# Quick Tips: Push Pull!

Quick Tips is brought to you by Domain.com. A push-pull is an interesting effect when used right, but it can also be difficult to pull off well. So today we're looking at how you can do it in camera and digitally. Quick Tips! A push-pull is also known as a dolly zoom, zolly, or less commonly called the Hitchcock shot, vertigo zoom, or trombone shot. It's a cool effect that can be used for either extreme or subtle effects. Some of the most popular uses would be, of course, vertigo, jaws, and for more of a subtle example, goodfellas.
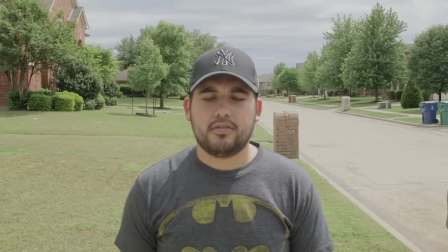29s
It's a simple enough idea, too. You frame your subject up in the shot, then either move towards while zooming out, or away while zooming in.
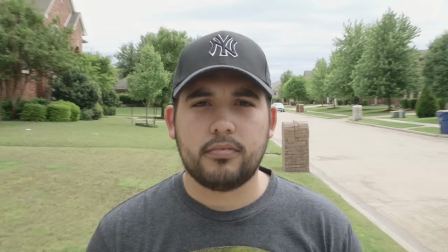35s
The goal here is to keep your subject in the frame exactly the same from start to finish. This way, the subject stays the same, but the world around them is altered due to the changing focal length. Since, as you know, a higher focal length is going to compress everything in the image, whereas a lower focal length will open everything up.
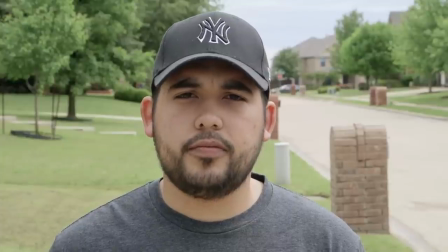48s
So this compared to this. The hard part here is nailing the shot. Nowadays, we rarely have a servo zoom.
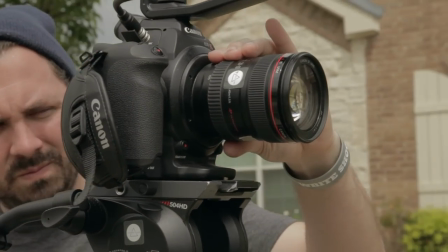53s
Instead, we're mostly operating manually right on the lens, Turning the focal ring to change our distance. This will give us a less than perfect zoom. Not as much of a problem when you're doing a fast move, but you also need to worry about that focus pool as well.
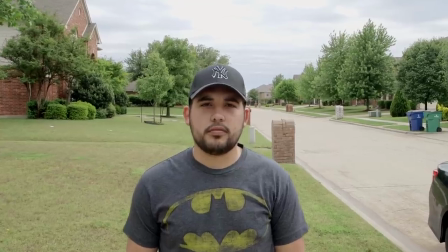64s
One solution to this would be to handle the shot in post, grab the shot you want, only worrying about the move and the end frame, no zooming in camera at all.
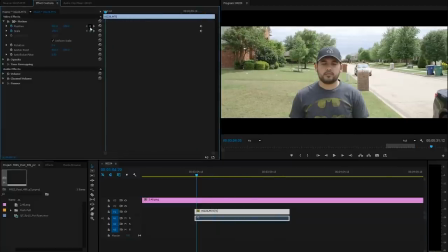71s
Then we bring our footage into the editor, throw it into the timeline, and then keyframe scale and position points so that the beginning and end frame match perfectly. And then we have our push-pull. And as I said before, the effect can be as dramatic as this here, or you could go with something more subtle like you see in Goodfellas.
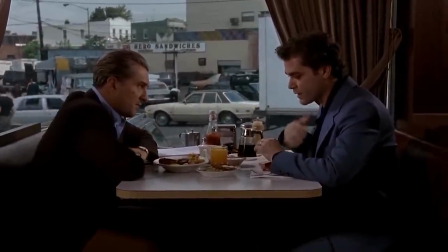84s
A small and gradual change to the world around our character as the scene plays out. We can do this to either open up the world to them or have it come crashing down around them.
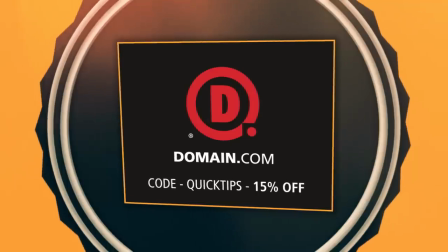92s
But that's it, and as always, a big thank you to the people who make this show possible, Domain.com, because no domain extension is going to help you tell your story like a .com or .net domain name.
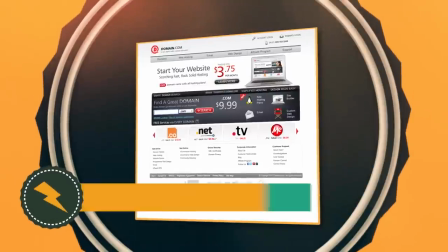99s
Domain.com is reliable, affordable, and easy to use. Save 15% off your comms and nets at Domain.com when you use your coupon code QUICKTIPS, because when you think domain names, think Domain.com. And as always, until next time, write, shoot, edit, repeat.